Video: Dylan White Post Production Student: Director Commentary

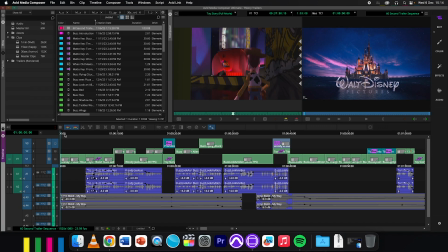247s
So for the 60-second trailer, I have gone for a different route. Again, as soon as the trailer work was announced to us, I knew exactly what I wanted to do straight away, and that was to take inspiration from professional wrestling, another one of my interests,
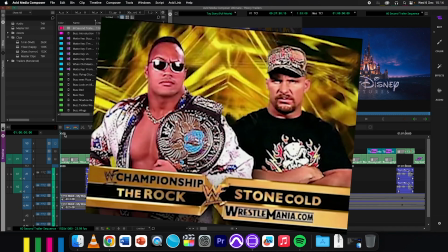261s
and build the trailer around the Stone Cold and The Rock promo package from WrestleMania 17,
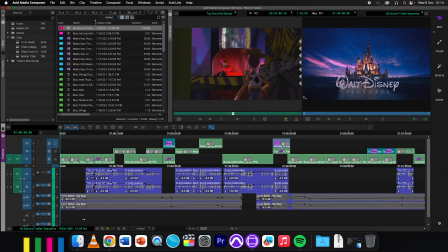268s
and that is why the song Limp Bizkit My Way has been used. Now, with that inspiration, there has to be a lot of conflict and a lot of action, and that's what I've included in here.
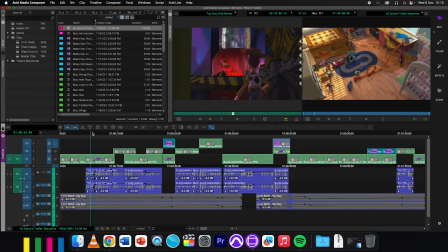278s
In the beginning and the middle, there is conflict between Buzz and Woody. In this beginning sequence, Buzz has arrived and all the toys have taken a liking to Buzz,
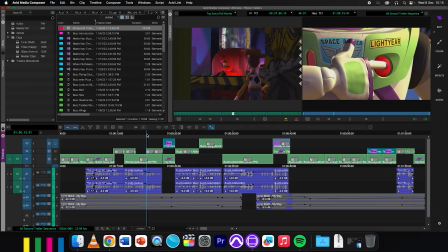288s
like in the movie itself, and Woody can't comprehend why Buzz has gathered such a strong liking straight away.
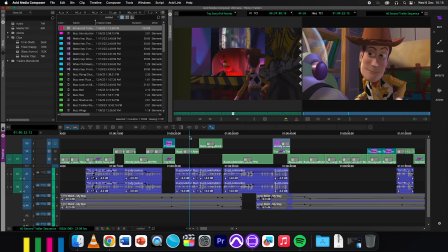295s
And in this middle section, Woody is trying to explain to Buzz that he is not a Space Ranger and is just a toy. And I try not to showcase that fourth wall too much, especially in this clip here. Obviously, in the next clip, we can see that Buzz is attached to something on the lampshade,
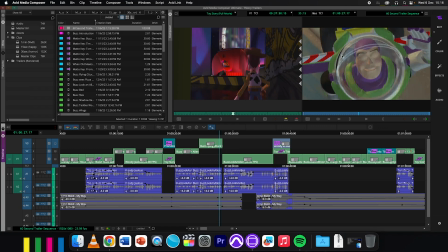311s
but it gives the impression that Buzz is just simply flying, feeding into Buzz's delusion. And then as the chorus kicks in at the end, we get a load of fight scenes between Buzz and Woody, and it falls in line again with the fighting promo package that I have taken inspiration from.
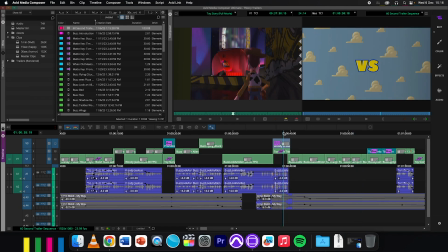330s
Once again, I've used some speed to slow things down. For example, the title sequence here with the cloud background, just to have the clouds be here for a lot longer. And of course down here I've keyframed a lot of the audio, so there's a healthy balance between the background music and the dialogue,
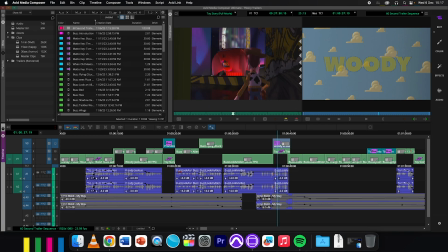347s
so it can actually be listened to and not have either one dominate the other.